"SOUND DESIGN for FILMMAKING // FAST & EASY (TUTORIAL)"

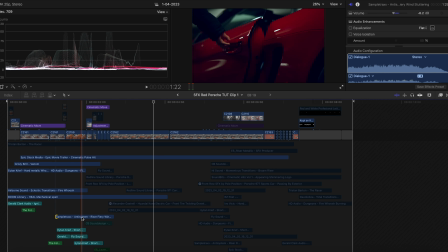248s
So let's say that this is my base sound effect,
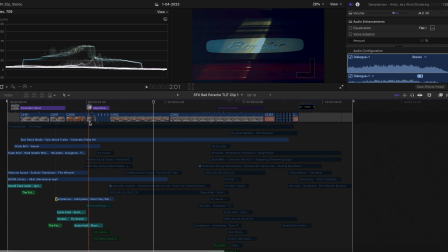251s
then I can use more sound effects to emphasize the speed and the drama and the action going on.
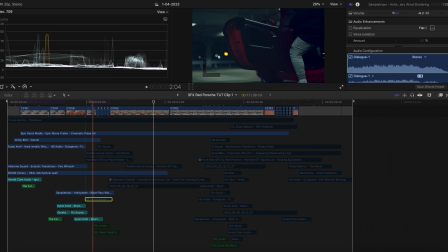258s
So for that, I actually added this right here.
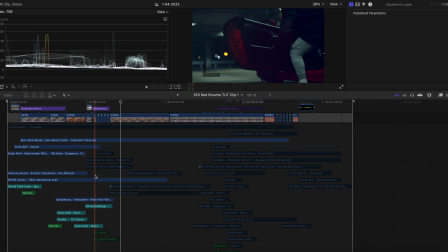263s
As you can see, that together sounds way better. But to spice it up even more, I added these two effects, a mechanical sound.
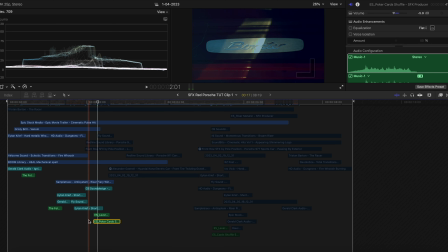272s
This one, which is a poker cards shuffle sound effect. Perfect.
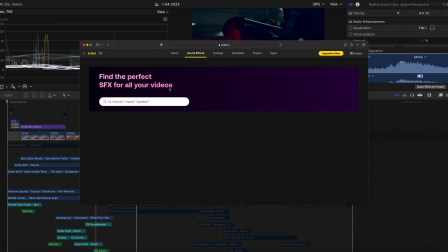277s
Now, I actually added a Porsche 911 sound effect here. Not so noticeable, but it's there.
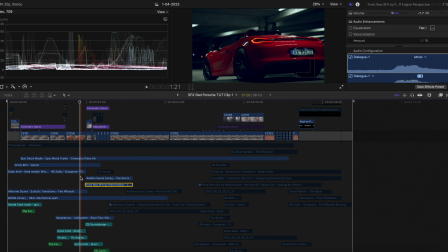284s
And then I added this engine sound as well.
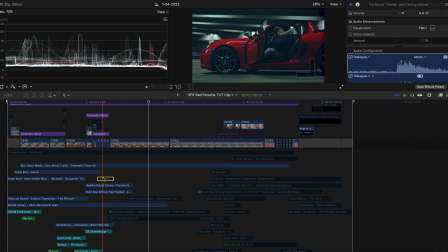289s
And then to tie this all together, I added this car closing door effect.
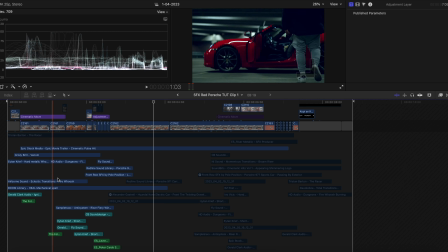295s
Alright, so now we are actually done with the first portion of this video.
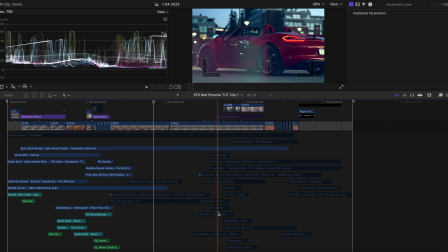300s
Now the second portion of this video is a little bit slower before it gets faster towards the end.
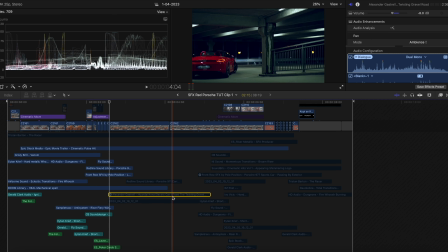305s
So here it's not much action going on, but I still want to emphasize the car engine and the tires rolling on the parking lot. So let's just start with the rolling tires.
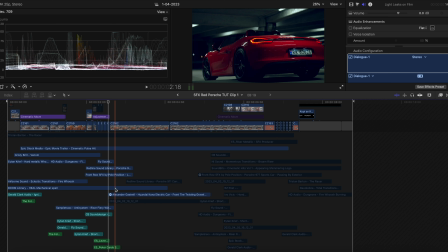318s
Yeah, it's not so noticeable in the end, but it creates more texture and it really helps to create a more complete and whole vibe. Now, the next thing I did was to add this Porsche 911 sound effect.
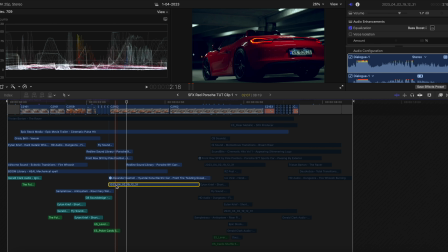334s
And the next thing I did was to actually add the real engine sound of this red car right here. And what I did was to tape a lav mic here so I could pick up the exhaust sound while I was driving, and the cable was actually pulled in here and into the car and then on my phone, which was what I recorded the sound with.
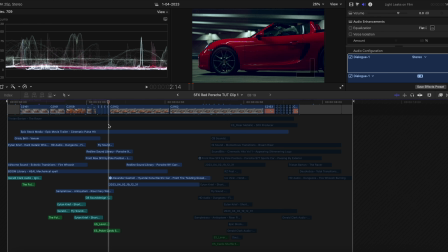352s
This is the engine sound of the Boxer 981. Let's see how this sounds.
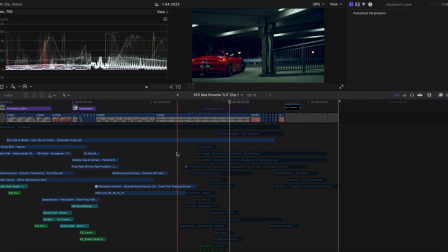360s
Really nice. Alright, so now we are transitioning over to the last part of this video.
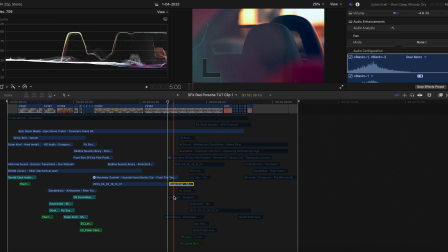366s
So yeah, what I did here was to add this whoosh again, and then I added this whoosh burning effect.
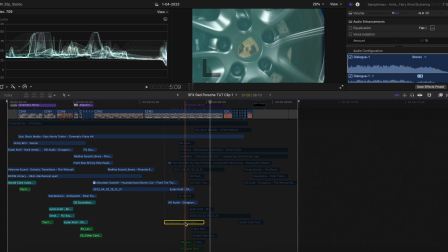372s
Let's see how this sounds. Now, to emphasize the pace here and the fast cuts, I added this one right here. And I added this right here, which is a metallic sound effect, which I used in the beginning here as well.
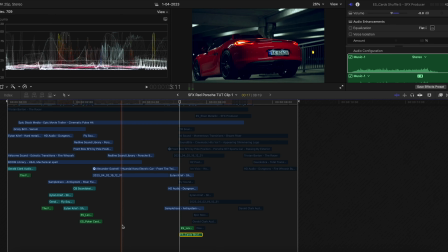387s
And then I added this card shuffle, which is pretty similar to this one. Now let's see how this sounds.
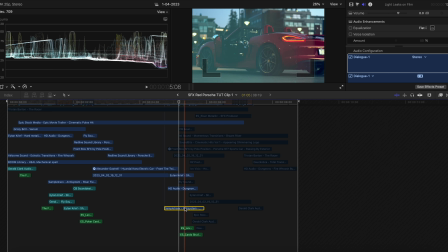393s
Yes, it really helps this sound effect sound more powerful.
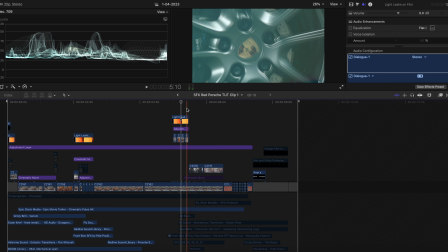396s
So next thing I knew I wanted to emphasize when I recorded this actually was the gear shifting here.
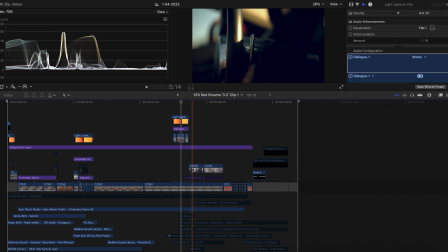402s
As you can see, this is a PDK gearbox with paddles, and I wanted to emphasize the hit when you change gears. So the first thing I did was to actually use real audio from the engine of this car.
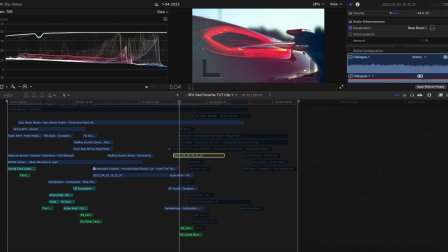416s
And like I said, I actually used the lav mic taped to the back here to record the sound.
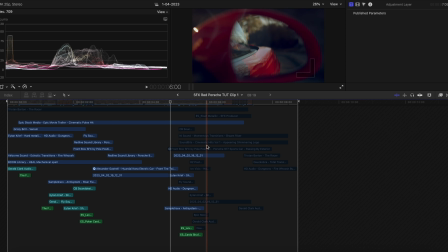423s
I actually placed the sound effect exactly where it's gearing so it matches the visuals.
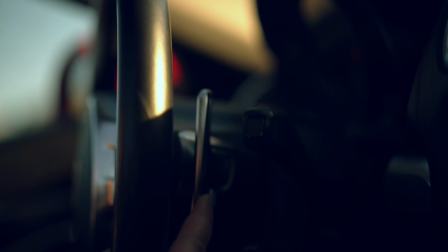429s
Let's hear that again. Perfect.
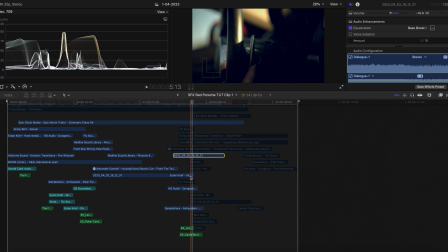432s
Alright, so to build on this sound effect, I added this right here, which is a door closing effect. It's not so noticeable, but it helps. Then I added this one, which is a whoosh.
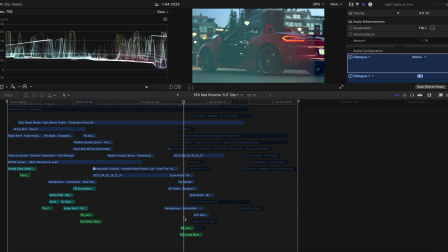445s
Then I added this one, which is a cinematic hit. Yeah, and then I added this one, which is a fireball whoosh.
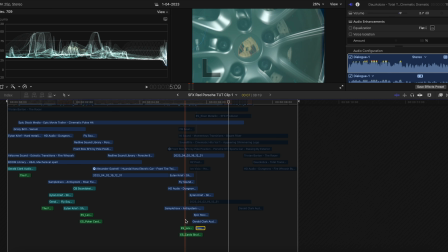454s
And then I added this one, which is a dramatic cinematic hit.
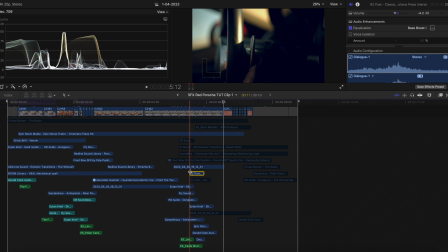458s
So next thing I did was to add this, which is a button interior sound, which actually doesn't have anything to do with the gear shifting, but it sounds really good with all the sound effects combined. And then I added this sound effect, which actually is lights on and off on a car.
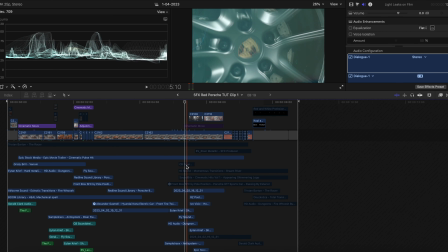476s
Now we need a little bit more drama and build up before that hit. So I added this sound effect right here, which is a mechanical clicking effect.
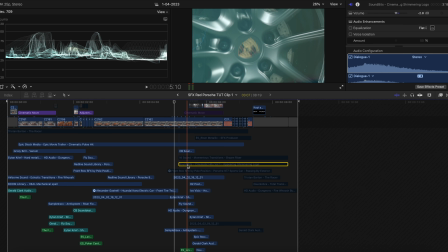485s
So next thing I did was to add this cinematic hit to create even more drama.
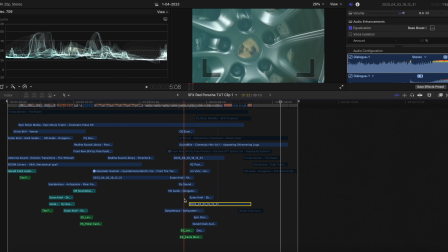491s
Next thing I did was to add more of that recorded sound of the Boxer 981, which is this car.
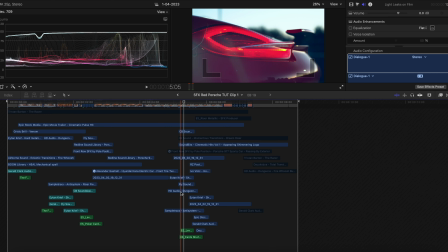496s
Let's see how this sounds.